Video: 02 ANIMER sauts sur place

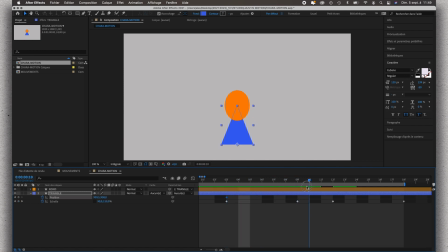[4:00]
on va les caler sur les images ce sera plus simple une fois qu'il est en l'air il va s'écraser donc là on va prendre le triangle et le monter cliquer glisser
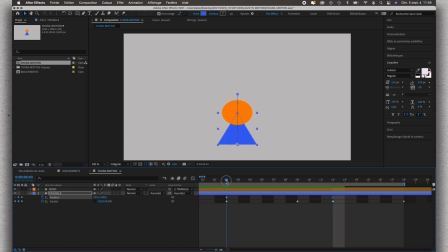[4:16]
pour qu'il crée une image clé on voit l'impulsion le décollage, il arrive en l'air il va s'écraser sur lui même et redescendre par la suite donc une fois qu'on a fait ça on va recréer une image clé à la fin
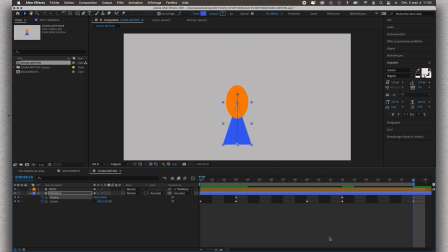[4:36]
on va prendre l'image clé de départ Pomme C, Pomme V, CTRL-C, CTRL-V et il revient à sa position de départ. Maintenant si l'on joue cette animation sur la zone de calcul on va avoir l'impression que le personnage saute sur lui-même avec une légère
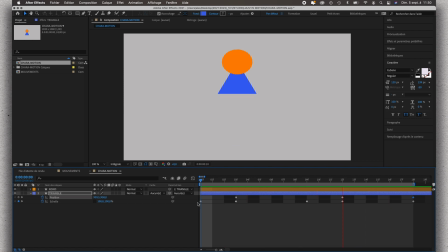[4:55]
déformation quand il arrive en haut et il a un allongement quand il est en impulsion. Pour que l'animation dure un peu plus longtemps puisque là on est sur une zone de 18 images donc même pas une seconde
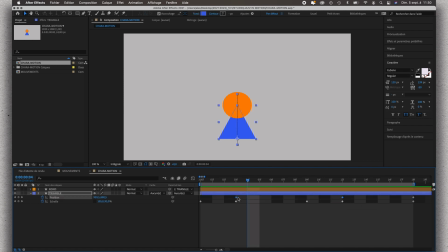[5:11]
on pourrait très bien copier et coller toutes ces images mais il va falloir travailler un peu autrement pour que ça se passe alors là je décale légèrement pour qu'on ait une impulsion qui vienne au moment où il faut que le personnage reste en l'air un peu plus longtemps avant de redescendre
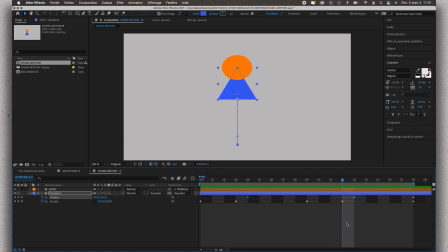[5:31]
donc ça c'est du calage vous le ferez selon vos petites animations on peut décaler l'un ou l'autre des points pour que l'écrasement se fasse un peu plus tôt et qu'il redescende ensuite
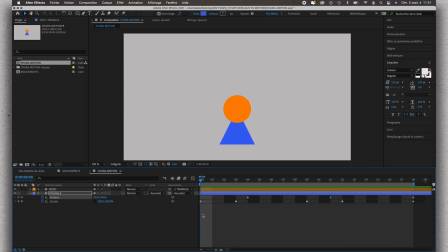[5:47]
donc ça c'est à tester il faut ensuite rafraîchir de temps en temps pour voir un peu ce que ça donne si l'animation vous convient
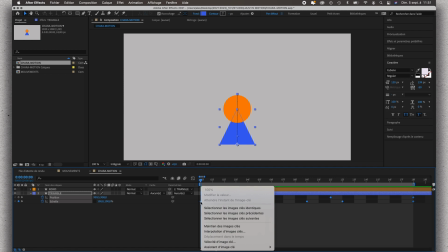[6:04]
vous pouvez sélectionner toutes les images et clic droit assistant d'image clé lissage de vitesse
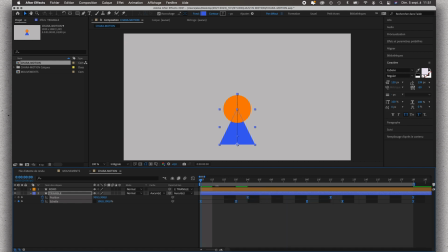[6:13]
ça permet d'avoir des accélérations et d'accélérations d'avoir un mouvement un peu plus naturel et pas aussi robotique qu'avec des images clés normal, donc on voit qu'il y a des accélérations et des décélérations dans notre mouvement
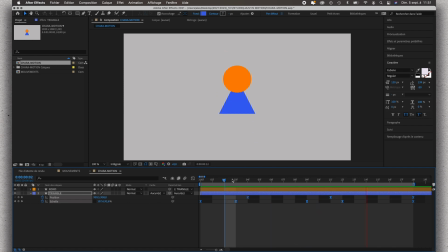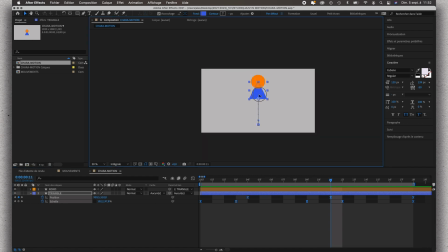alors tout est ajustable on peut encore augmenter un petit peu la hauteur parce qu'il se déforme beaucoup donc il doit avoir une bonne impulsion faites attention à ne pas dépasser le cadre pour que l'animation ne soit pas coupée pour que le personnage ne soit pas coupé
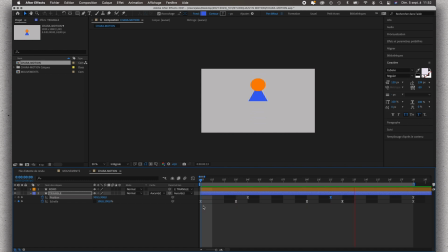[7:09]
et là on a quelque chose de plutôt naturel dans l'impulsion un petit tremblement au niveau de la tête mais selon selon les propriétés physiques de vos formes, elles peuvent être plus ou moins molles là on a vraiment une tête toute molle qui va rebondir
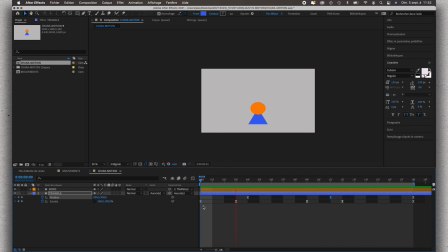[7:29]
à l'impact au sol bien sûr toutes ces animations seront rythmées sur la musique pour l'instant on les travaille sans son mais une fois que le son
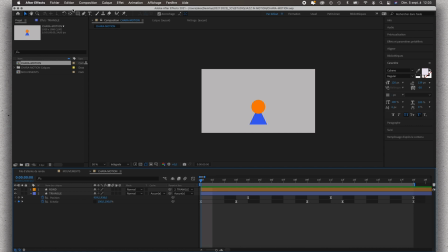[7:47]
sera mis sur cette composition on pourra caler toutes les images clés pour que ça corresponde au rythme de la musique